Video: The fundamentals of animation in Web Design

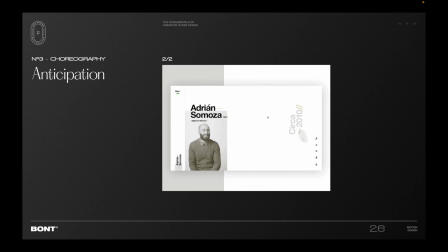That's anticipating that the image is going to scale down. now we have the user's attention on the image and now it's easier for the user to follow the movement okay
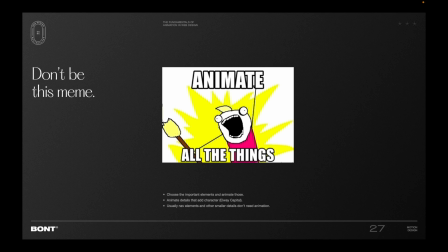and now don't be this meme right don't animate all the things make sure that you choose the important elements and animate those or you can also animate details that add character like this example
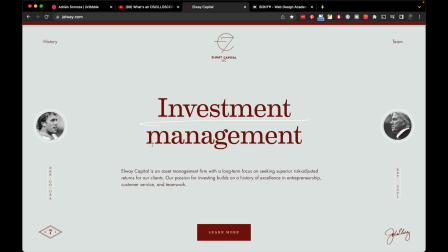that I'm going to show you so if you want to just add little details on the animations you can do so like this stroke there or for example
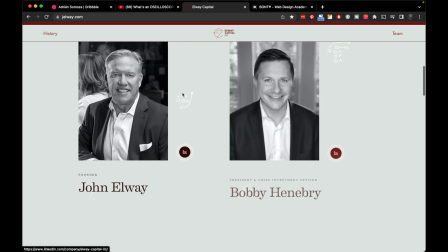here you can see this or this other stroke or the little drawings there right
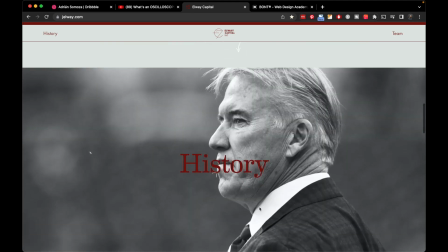that are drawing as
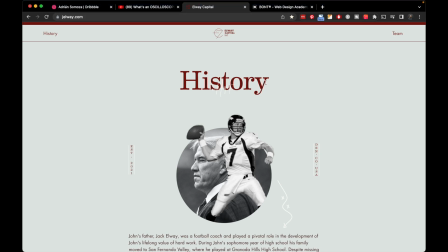we scroll right so you can also do that if you want usually
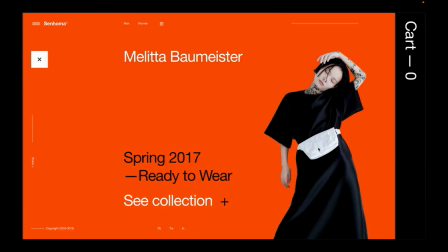nav elements and other smaller details don't need animation okay so here's it again the example of Sonoma and how,
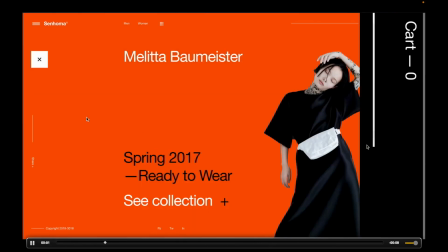for example, you can see that the nav is static while other things are moving. Amazing, my friends. So now we know the fundamentals of motion design for web, right? And so now you're ready to start playing with those choreographies and putting everything that you learned in this video into practice. If you learned something, give this video a like, it helps a lot. And remember to subscribe and enable notifications. If you want to join thousands of students learning five secrets to design
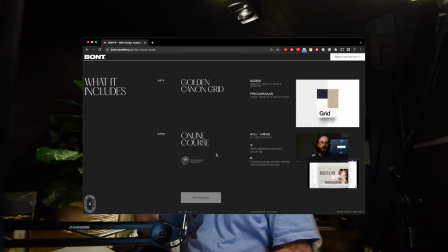beautiful websites with the golden cannon grid then check out my free golden cannon grid course for web designers I'll leave the link in the description and if you're ready to pick your web design skills and learn how to monetize them so that you can have more freedom to do the things that you love then click the link below to apply to my signature program the web design
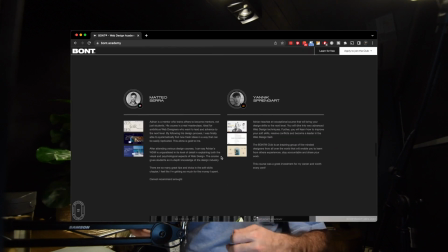masterclass I will schedule a call with you if you're a fit and we can then chat and decide if the program is the right fit for you and hey if you don't get to the results you saw in this video on your first try don't get discouraged i've been designing websites for 12 or more years so give yourself some grace and keep practicing you got this my friend let's bridge the gap one pixel at a time see you in the next one